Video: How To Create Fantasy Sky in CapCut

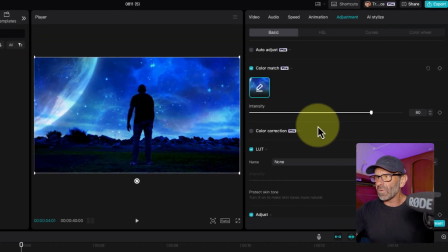We don't want it that extreme probably. So luckily we can adjust the intensity and take it down.
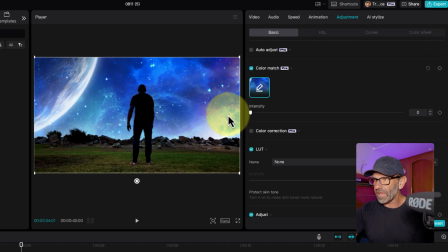Now there's no rules. You can do whatever you want. Here's with nothing. And I just want to bring it up right here just so it's a little bluer like that.
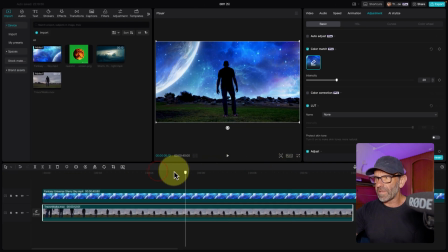And now we're getting darn good. And notice how good this is because I have this background so bright, you know, without this layer, type the letter V and it goes away a second. It's just white back here so you can see even through my glasses. So CapCut does a really good job blending these layers together.
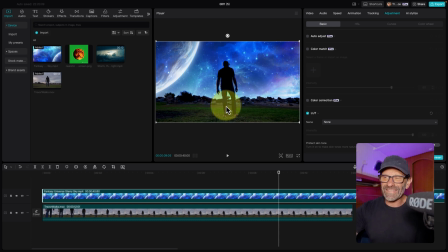Now I'm pretty dark. The sky's pretty dark. I want to make the sky a little bit brighter maybe just so I stand out more. So to do that, it's going to make sure the sky is selected.
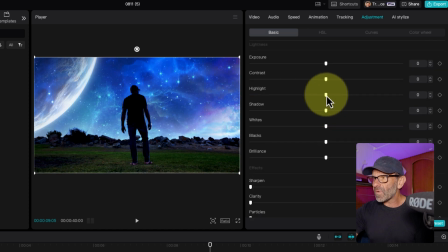And I already have Adjustment selected, so I'm gonna just scroll down here, and I'm gonna just drag the highlights up a little bit, and remember the curve thing I showed you?
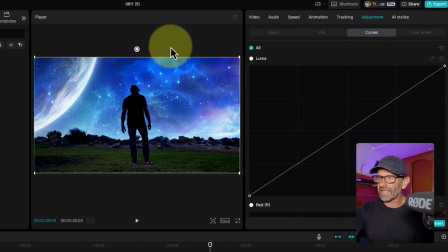Start using it, get comfortable with it. I want all of this to get a little bit brighter. So clicking in the middle will just get the average brightness brighter.
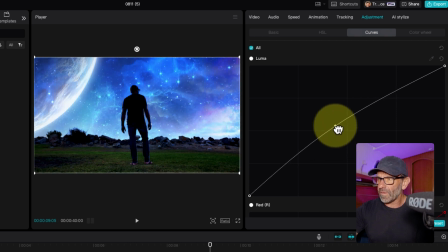So I'm just gonna drag this and it'll brighten that whole image. And that's more what I like because I can see me better. By the way, if you wanna grow a YouTube channel, if you're serious about this whole YouTube scene, you need to know how to edit really well.
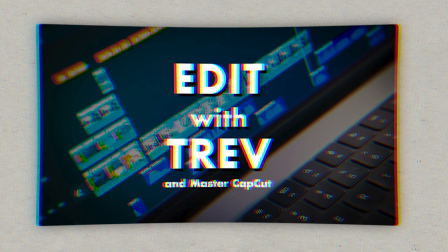And I teach you to master CapCut in like a day.
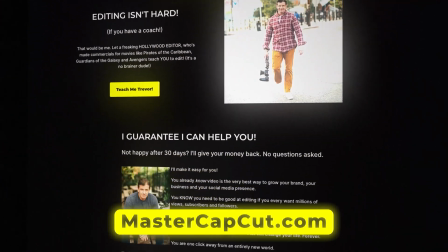If you're hardcore and you just go through all the modules and you practice, you could have this program down and, you know, save yourself like a year of learning. Plus, I teach you everything you need to know to get more views and more subscribers with every single video. Like, I promise, if you just do what I tell you in the course, you will get more views and more subs than every video. So click the link below or go to mastercapcut.com and get your YouTube game on. And we're gonna do a couple more things to make this even more fun. I created this image right here using CapCut's new text to image generator, and I have a video about that linked right there.
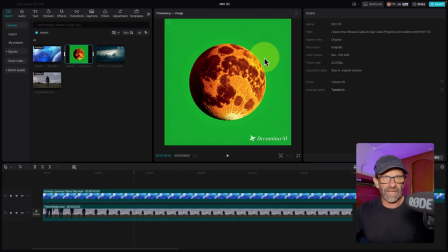And in that video, I'll show you how to create images like this. And I specifically said put it on a green screen. And the reason is so I could easily cut it out. Now, because this is exactly in the center, we have other options, but let me just show you a couple ways to do this.
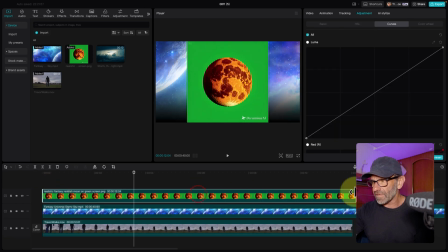I'm gonna drop this into the timeline, and obviously it doesn't remotely match anything yet, and it doesn't feel like it's there.
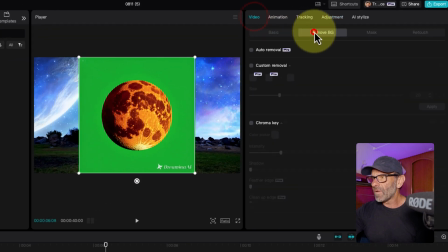But all I'm gonna do is go to video, remove background. Here's another pro feature, auto removal.
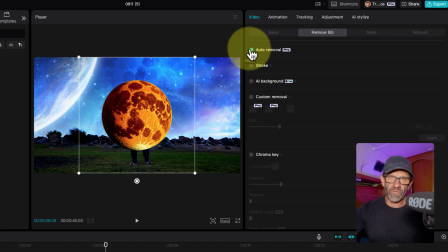Remember, auto removal used to only remove human figures. Well, now it can do this kind of stuff too. And with that bright green background, it made it really easy. So that's what I would do, considering I have pro, or if you have pro because you tried it for a week, that's the best way to do it.
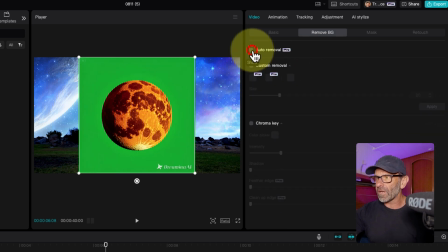But if you don't have pro, here's another way. I made it green so that we can use a chroma key. A chroma key chooses a color to key out. Chroma means color. And the easiest color to key out in digital video is green, a bright green like that.
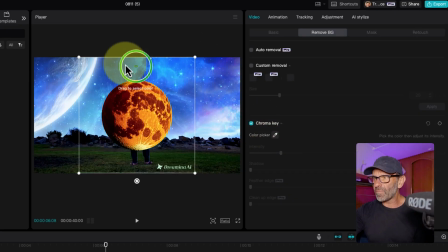So if I select chroma key and I have this color picker, I can choose the green and it's a really solid, even green. When you're doing green screen, make the green solid, makes it way easier. I click on that and bam, we're almost there, except for we got that Dramina thing.
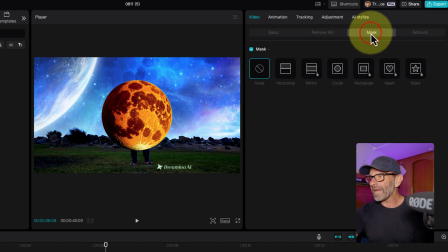And the easiest way to get rid of that is to click on mask, click on the circle and just drag it out till Dramina's gone. And this might also help you to realize that there was something else we could have done. We could have just used this circle mask because it's dead center, it's really easy. And we would drag it down till all the green went away.
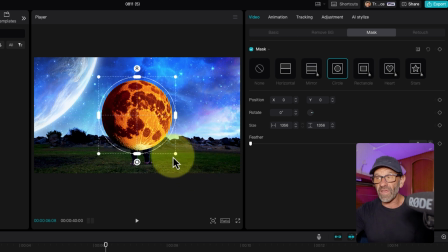So that's another way we could have gotten rid of the green. There are many ways to do things in editing programs like CapCut, but you wanna kind of learn all of them because some ways work better than other ways, depending on the situation. For example, if this didn't have an even green background, this would have been the best way to do it using the mask tool.
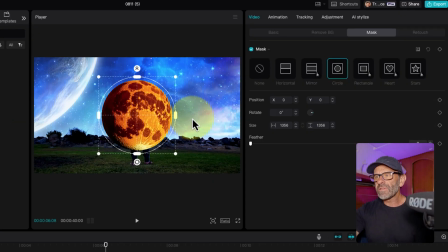You may notice that this doesn't remotely blend with anything here. So we could do that color match thing here, but let's try something else. We want it to be a little bluer and not so vibrant, so it kind of blends with things better. So I'm gonna go ahead and click on adjustment and go back to basic. So first I'm gonna adjust the color temperature.
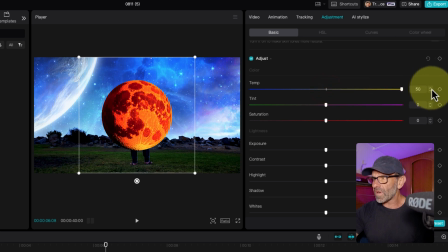If I drag this slider to the right, it makes it more red, more orange, and to the left, it makes it more blue, so there's a start. It's too saturated, too bright, so I'm gonna drag the saturation down a little bit, and I'm gonna drag the highlights down a little bit so it's not as bright, and the shadows.
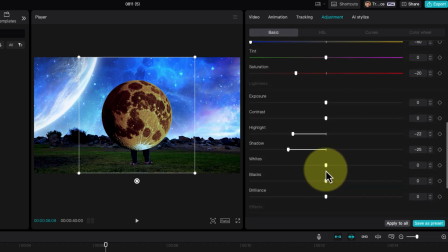And again, there's no rules, just do what you think looks kinda cool, and I'll drag the blacks down a little bit, and the whites, just so it's not quite so vibrant in this image.
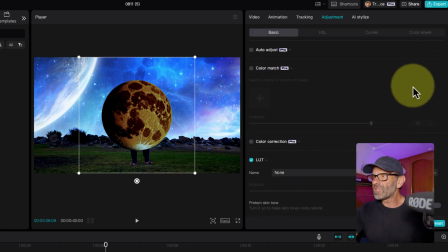And the next thing I'm gonna do is jump over to these color wheels.